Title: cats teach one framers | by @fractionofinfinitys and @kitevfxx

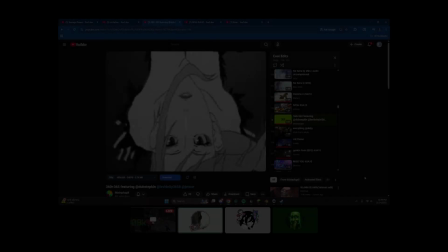Hey guys, what is up? It's me, Fractions of Infinity. Don't mind the microphone, I'm so sorry.
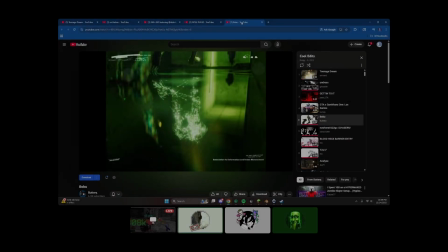And today I want to teach you guys one framers. I have 4 examples. 2 of them are AMV, 2 of them are GMV.
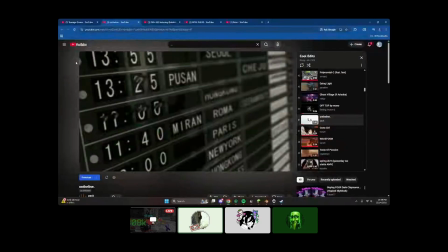And we're just kind of what you should use them for. So why should you use them? Well, you're doing AMV or doing GMV. Often your one framers help with transitions. Your one framers help with impacts. The main point I would say is they help emulate movement.
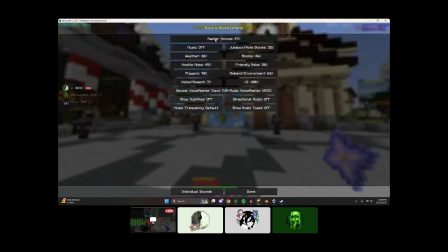Let me just. They help emulate movement.
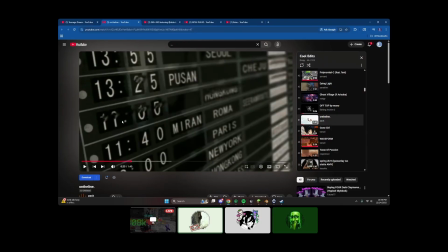So like, let's say a scene's going from here, going to the right, and your scene before that is also going to the right. You can use a framer like an offset framer to go to the right in order to kind of connect those 2 clips together.
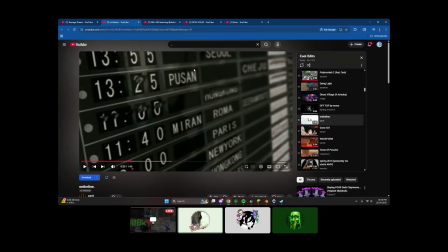Similar if one was going up and the other was going down, often you can use like an offset framer to go down. Yeah, but a lot of times you're going to emulate movement with your offset framers, your radial blur framers.
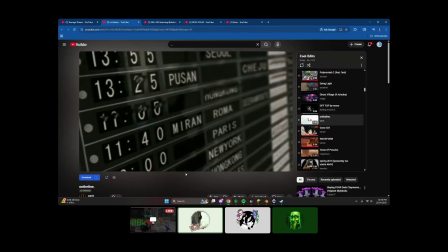You can even use like data mosh framers. Often when you're doing more like abstract edits, like we'll see here,
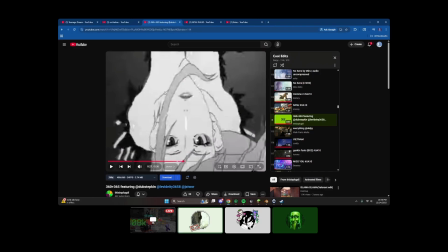they'll often be used very extensively to kind of affect, or sorry, they kind of support the effects that are going to be in your edit. Yeah, so we'll walk through some. We'll start off with basics and then kind of go up. We'll go like back and forth kind of here.
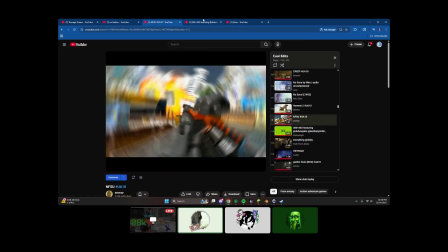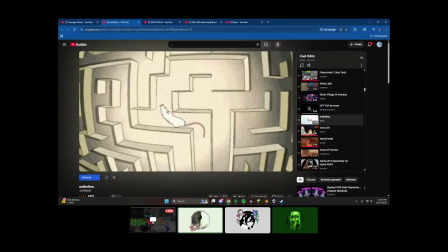If you notice it, you can kind of say it out loud, even though I can't hear you. But so right there, from here to the scene,
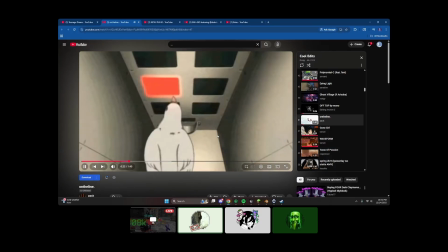it's really it's really subtle. But if you see, I believe that's a black solid being put over it to transition from a black scene to a lighter scene.
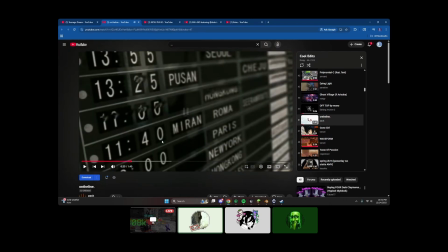Oh yeah, I was thinking it's frame by frame. So you can kind of see like, oh, it's getting darker and it's kind of coming in. Boom, boom, boom. Also, this next scene, the right side, the left side is much brighter than the right side, so that's kind of creating the difference between the two.
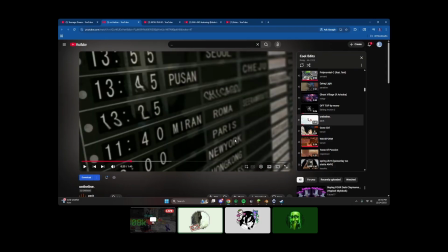Once again, so you can use colors to shift to one scene to another. Oftentimes, what people will do is they'll take certain parts of their scene and kind of keep
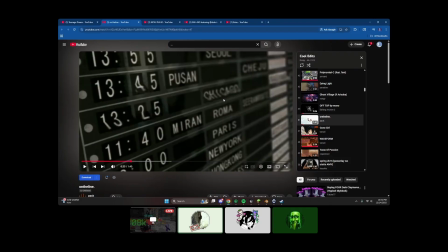it there in the next scene. For example, like let's say they wanted to keep Chicago here, so they would take a frame of Chicago, kind of freeze it, have the other scene transition in, and keep this here, but in your new scene.
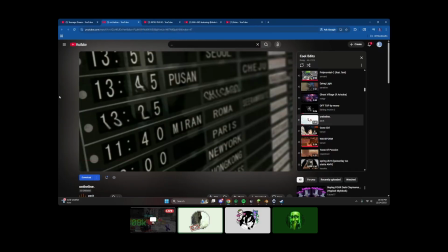So that's what I'm saying. Like your one framers are kind of used to connect your scenes together, like glue, basically.
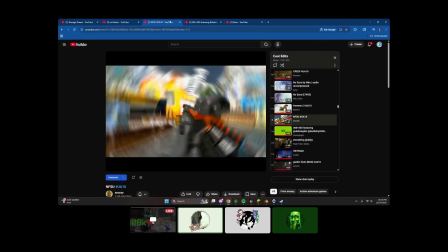So now we're gonna go to a radial blur. This is for impacts. This makes your impacts 20 times bigger.
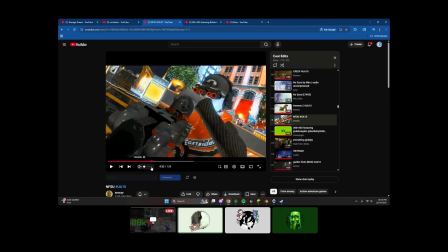So, oh wait, I'll actually have the volume on. Oh, that's awkward.
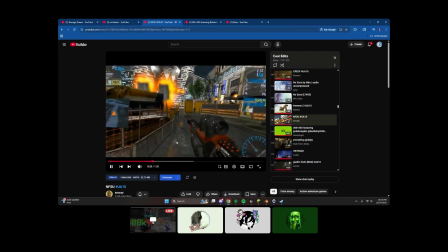So you can't really tell, but it helps with impact, and that's the kind of point of this.
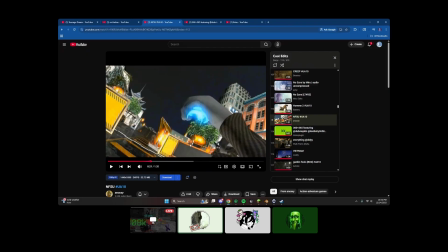Sometimes you won't see the framers at all, and if that's the case, good. That means you know what you're doing.
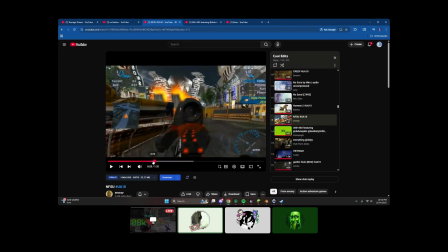That means that they're feeling like they're inside the actual edit instead of outside.
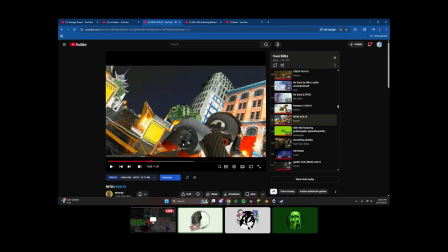Boom. Rail framer. We'll go even slower just so you can see.
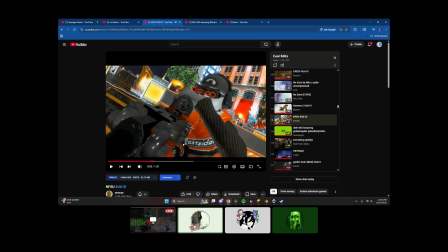Yeah, you see something here too. You have like a little like turbulent displace.
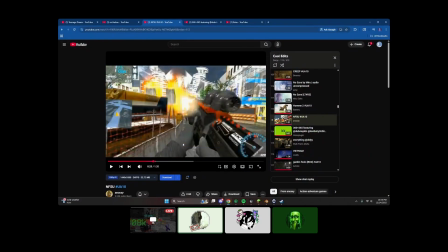You see another one here. You have boom, warp, multiple together, trying to be able to make this impact happen. So yeah, I mean, I keep playing it. You can kind of see a lot of them here. I think you can kind of see one here.
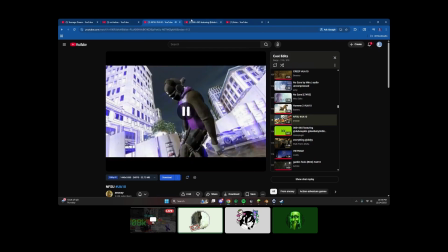Boom, boom, boom, boom, boom. Yeah, you have multiple to kind of emulate impacts, transitions, stuff like that.
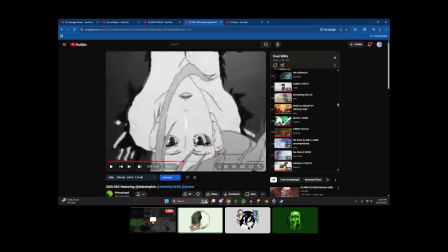We'll go back to another AMV.